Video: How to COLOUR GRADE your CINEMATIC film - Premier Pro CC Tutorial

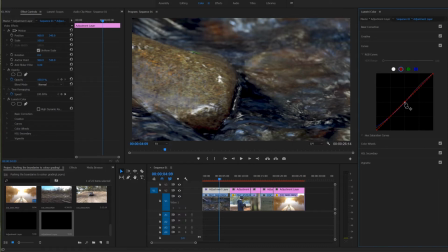But we're going to hit the red tab, click in the middle, increase the highlights, decrease the shadows just slightly, and I'm actually going to increase these midtones a bit to give these rocks a nice red look.
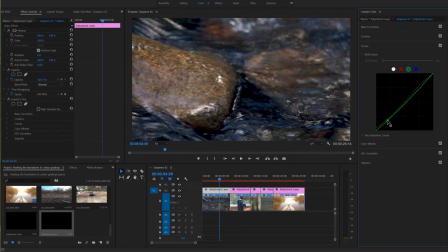I'm going to grab the greens, and I'm going to decrease them in the shadows and increase them in the highlights, giving a slight S-curve. Just with these curves, we have made the colors pop, but not too much, and they still look professional.
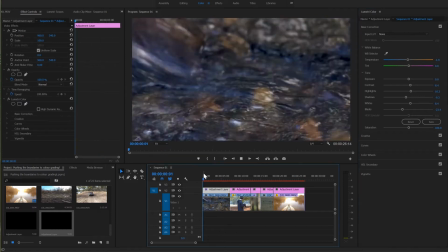I'm going to head back to basic correction, and I'm going to make it a little bit cooler, because this is an extremely clean, quick way to color grade your videos if you want it to look really realistic.
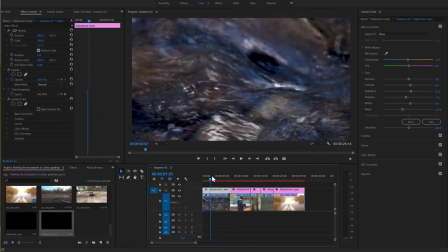Good for product shots, since it gives a nice crisp look, and just general color grading for a general kind of video.
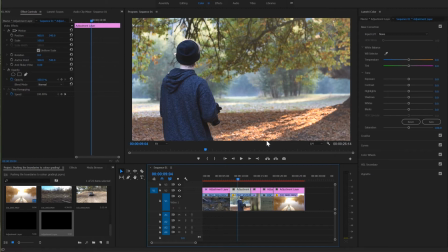On to the next one. This shot, we are going to create a color contrast between blues and reds. So it's going to look completely different to this. We're going to be messing with the colors. First off, I'm going to do my usual of dropping the blacks, dropping the shadows, increasing the contrast, increase the highlights slightly, and the whites slightly. That's just the look that I like to get, and I know my camera, so I know that this is how it's going to look. Gonna head to curves, do the exact same thing as before with the blacks.
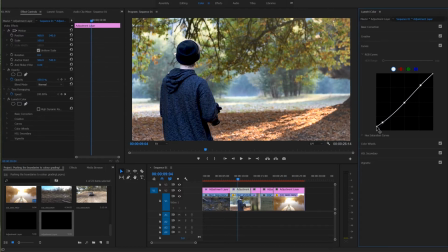Just gonna do this real quick. As I said before, it gives it a cleaner look in my opinion. Now we're gonna stop there. We're gonna head down to color wheels. And this is where it's gonna get interesting. In the shadows, we're gonna create a blue, kind of a bluish purple kind of look with the shadows.
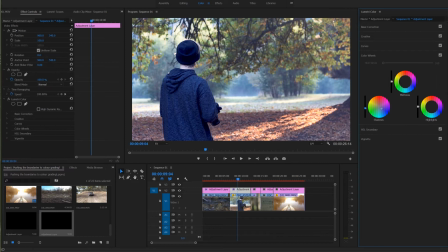That's probably a little bit too much, so let's just bring them down a bit. But then in the midtones, we're gonna create kind of a magenta. That is way too much. Bring down the midtones a bit. And we're going to do the same with the highlights. It's a little bit too purple for me, so I'm going to make it red.
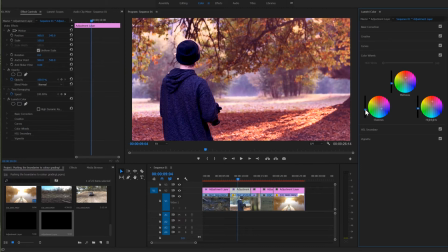And bring them down again. I'm going to increase the shadows. It's all just about playing around. These midtones are still too high for me. And now I can increase them a little bit, like little by little. Make these highlights not as crazy. Now I'm going to head back up to basic correction. I'm going to increase this contrast a lot.
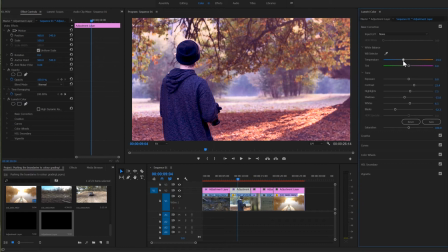And I'm going to make it a little bit bluer with the temperature just to take out the redness in this area because I want that to be nice and blue. And I'm going to tilt this a little bit towards the purple side or the pink side, whichever one you want.
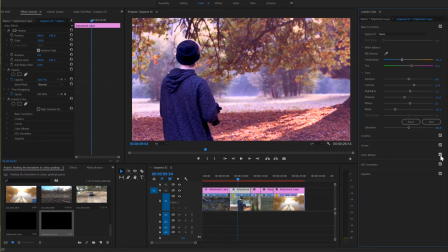Now if we take off these color wheels, that is what it is, and that is what we made it. We made a color contrast. That's what a color contrast is. Take off all the grading with this button, and that is what it was, and that's what we made it.
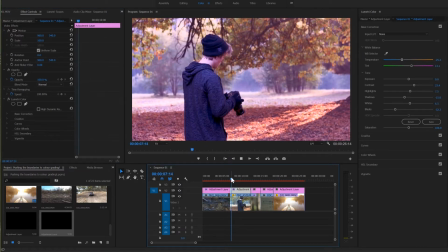This is a cinematic look that you can use in cinematic edits. Let's move on to the next shot now of this camera.
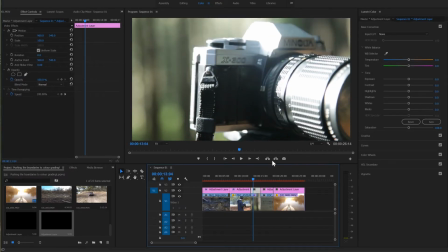We're going to go for a little bit of a vintage look. How we're going to do that is using faded film. We're not just going to use the slider. I hate the slider. We're going to grab these blacks, bring them up, grab the shadows, bring them up, grab the highlights, bring them down, grab the whites, bring them down. Essentially the exact opposite to what I've done in every single other color grading in this.
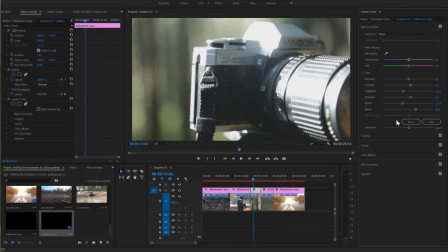I'm going to increase the contrast just slightly, and we're going to leave that there. Going to head to the curves. We're going to bring these blacks up on the diagonal and do the exact same with the highlights. Basically what that does, that creates the faded film effect, but you have more control over it.
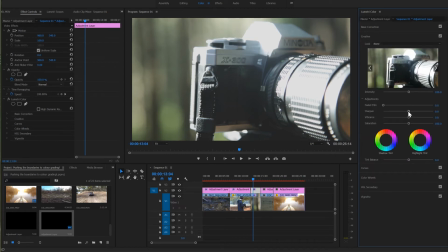Now I'm also going to head to creative, and I'm going to get this saturation, and I'm going to drop that, not saturation, sharpen, sorry. I'm going to drop that down a little bit because it's a vintage look, right? Old cameras are not 100% crisp like this, what would come out of any modern DSLR. So we're going to drop down the sharpness just a little bit to make it look a little bit muddy, but not too muddy that it looks gross.
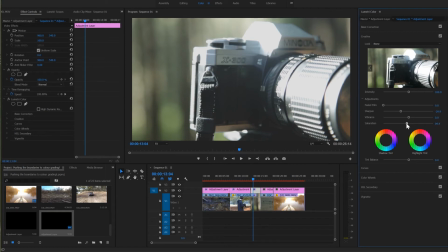So I'm going to leave that there, and then I'm going to drop the saturation and increase the vibrance, just so then we've still got those greens in the background here, but it doesn't look too fluorescent and crap like it does now.
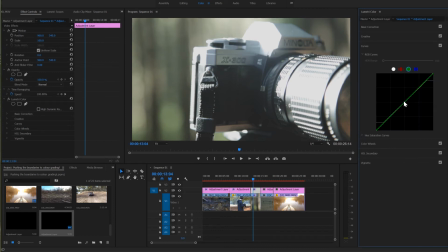There we go. Now I'm going to head back to the curves, grab the greens, and I'm just going to increase them slightly. Not too much though, that is way too much. Come on, there we go. Now, as you can see, I think this is a cool effect that you can use if it's kind of, you're going for an old-fashioned look, or even just in cinematic sequences.
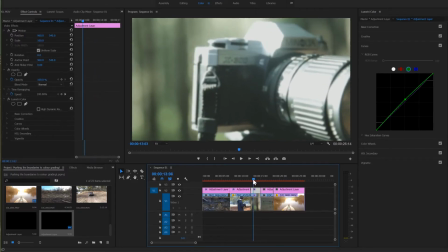It can look good in anything really. Now that that one is done, it's very different. We're going to head to this one of a cow.